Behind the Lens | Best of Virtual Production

Hey, welcome back to Behind the Lens. I'm John. I'm our virtual production supervisor here. And I'm Gus. I'm an Unreal Engine artist. Today, we're going to look at some of our favorite shots from 2024 and break them down for you.
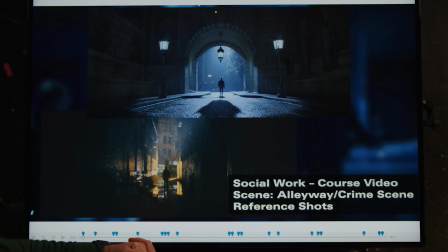(0:16)
So let's dive right into it. This is a social work course video. It takes place in an alleyway. It's a crime scene. So our DP gave us some really great reference shots here, and then Gus, you were kind of able to take that and run, right?
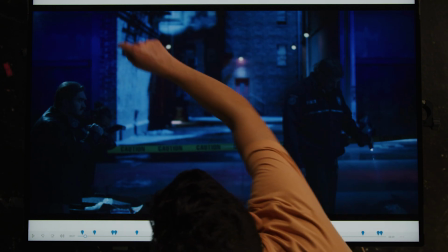(0:28)
Yep. So everything back here, this is all virtual. This is all built in Unreal Engine.
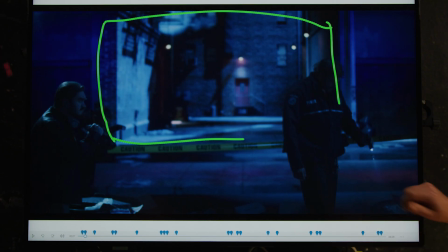(0:33)
And how I usually build my Unreal Engine environments is I follow the reference, and I'll start sourcing different assets and materials online to kind of get the right textures, because we need a lot of different bricks, grungy textures, smoke, and it gives me a good direction on how I need to set the mood in the lighting. And then lighting is probably the most important thing when building a scene in Unreal. I usually start with like a blank canvas. I delete all the lights in a pre-made scene because we have pretty short turnaround times, like a week, maybe 2 weeks if we're lucky. I'll delete all the lights and then I'll just start building it and following the reference. So this was our first time using the jib with tracking in a 3D environment.
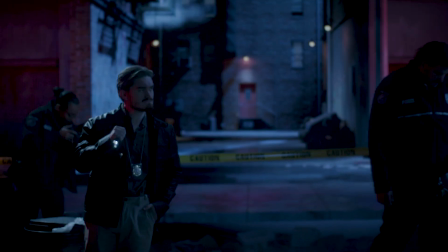(1:11)
Yep. There were some challenges that came along with that.
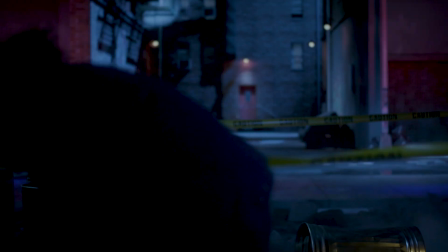(1:13)
I know one of them was making sure that our actual set blends with the virtual set, having lighting that matches, so practical lights and virtual lights.
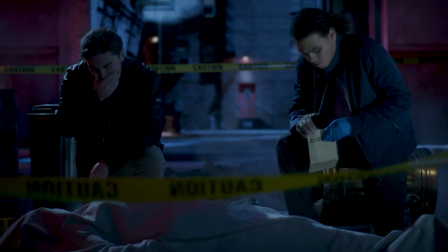(1:22)
In the previous process, I remember, we kind of sat down with the director, and that was a big thing, was kind of fine-tuning a lot of those. It's really important to sit down with the director, because in 3D, I'm able to move around walls, change textures of the building, and really help get the right composition that the director's looking for. They really wanted like a big alley. I needed to make sure that I moved the walls in the right area.
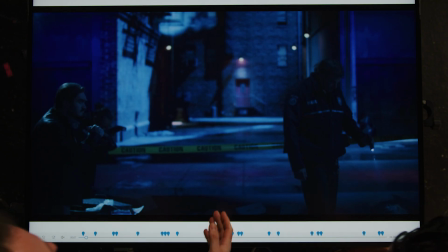(1:44)
I had windows in the right area that they wanted them. Yeah, this was a cool example of how I remember, when we first looked at this scene, it was lit completely different. And you were able to work with the director to kind of relight it, to give it this whole moonlight vibe where there's light splashing down this wall.
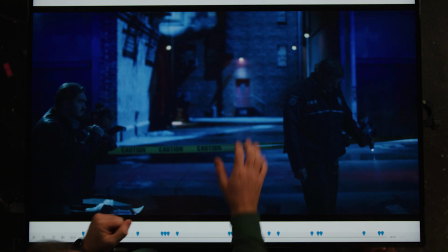(2:01)
And then once you relit it, there was kind of some issues back here.
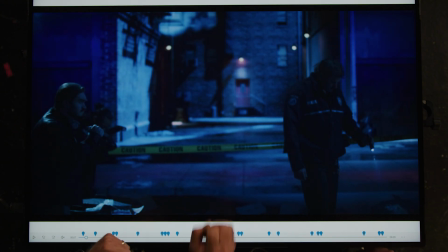(2:05)
It was too dark, so you almost brought in some more virtual lights to kind of keep extending that motivation of that moonlight. Yeah, it's really, like, the lighting's the most important thing, because it really lets your textures shine. If you have good textures and bad lighting, your textures are gonna look bad. The lighting's gonna set the whole mood and change the whole vibe of the scene.
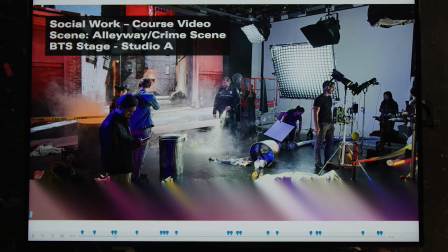(2:22)
Here's a quick look at behind the scenes, kind of what the stage looked like. You can see our LED volume is back here, and we're kind of layering talent. We had to stack different practical elements throughout the stage to kind of layer things and build out the scene. And then we had atmosphere in both the 3D environment and practically with haze and lighting. So this one was another scene from the same video series, right? This one takes place interior of a governor's office. It came to us again with some really great visuals. So this project was kind of unique because the director wanted to combine both a physical set and the LED volume. We hadn't done this before, so it was a little bit out of our comfort zone, but I'm glad they pushed us to do it.
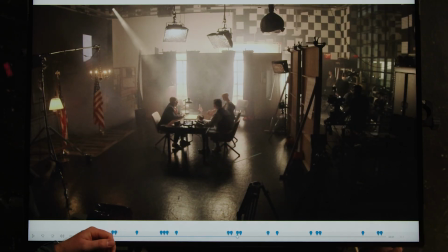(3:00)
The director really wanted to see this bloom coming from these windows, kind of almost like you would get in a real space, but might be a little bit harder to shoot on the LED volume. So we worked with the production team to build a set. As you can see here, we've kind of layered everything out.
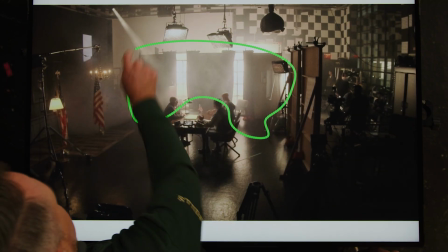(3:13)
We've got a practical set here, with those lights, with the bloom coming through.
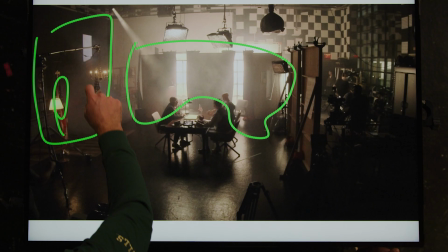(3:19)
Our LED volume is obviously back here, and we start in the foreground. And we've got some small elements that we begin to stack, and then we've got our talent in the middle. And then towards the end here, we use some flats to almost serve as a doorway, so we can really get this sense of perspective as we're pushing through.
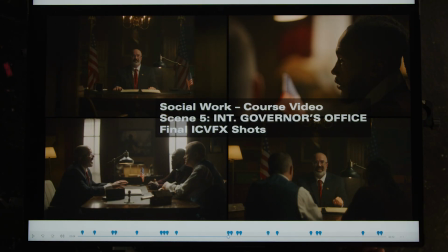(3:35)
So when we look at our final in-camera VFX shots here, you can see that our team did an awesome job of blending the two. We've got our physical set here, and then our LED here. And what went into that was a lot of optimization. So Gus, if you want to talk a little bit about that process for you. Yeah, so I basically spent pretty much a day or two sitting with the director,
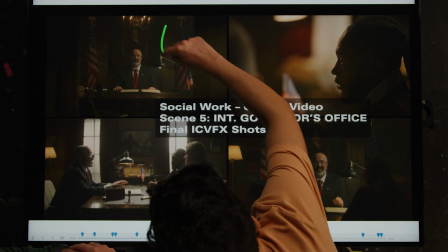(3:57)
changing out different types of wood and different kind of textures behind the governor's office to really match with the physical,
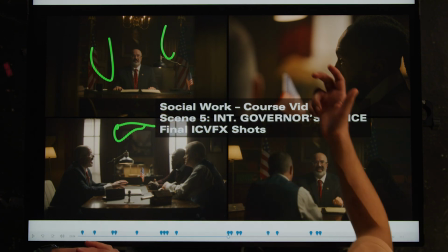(4:06)
the real wall.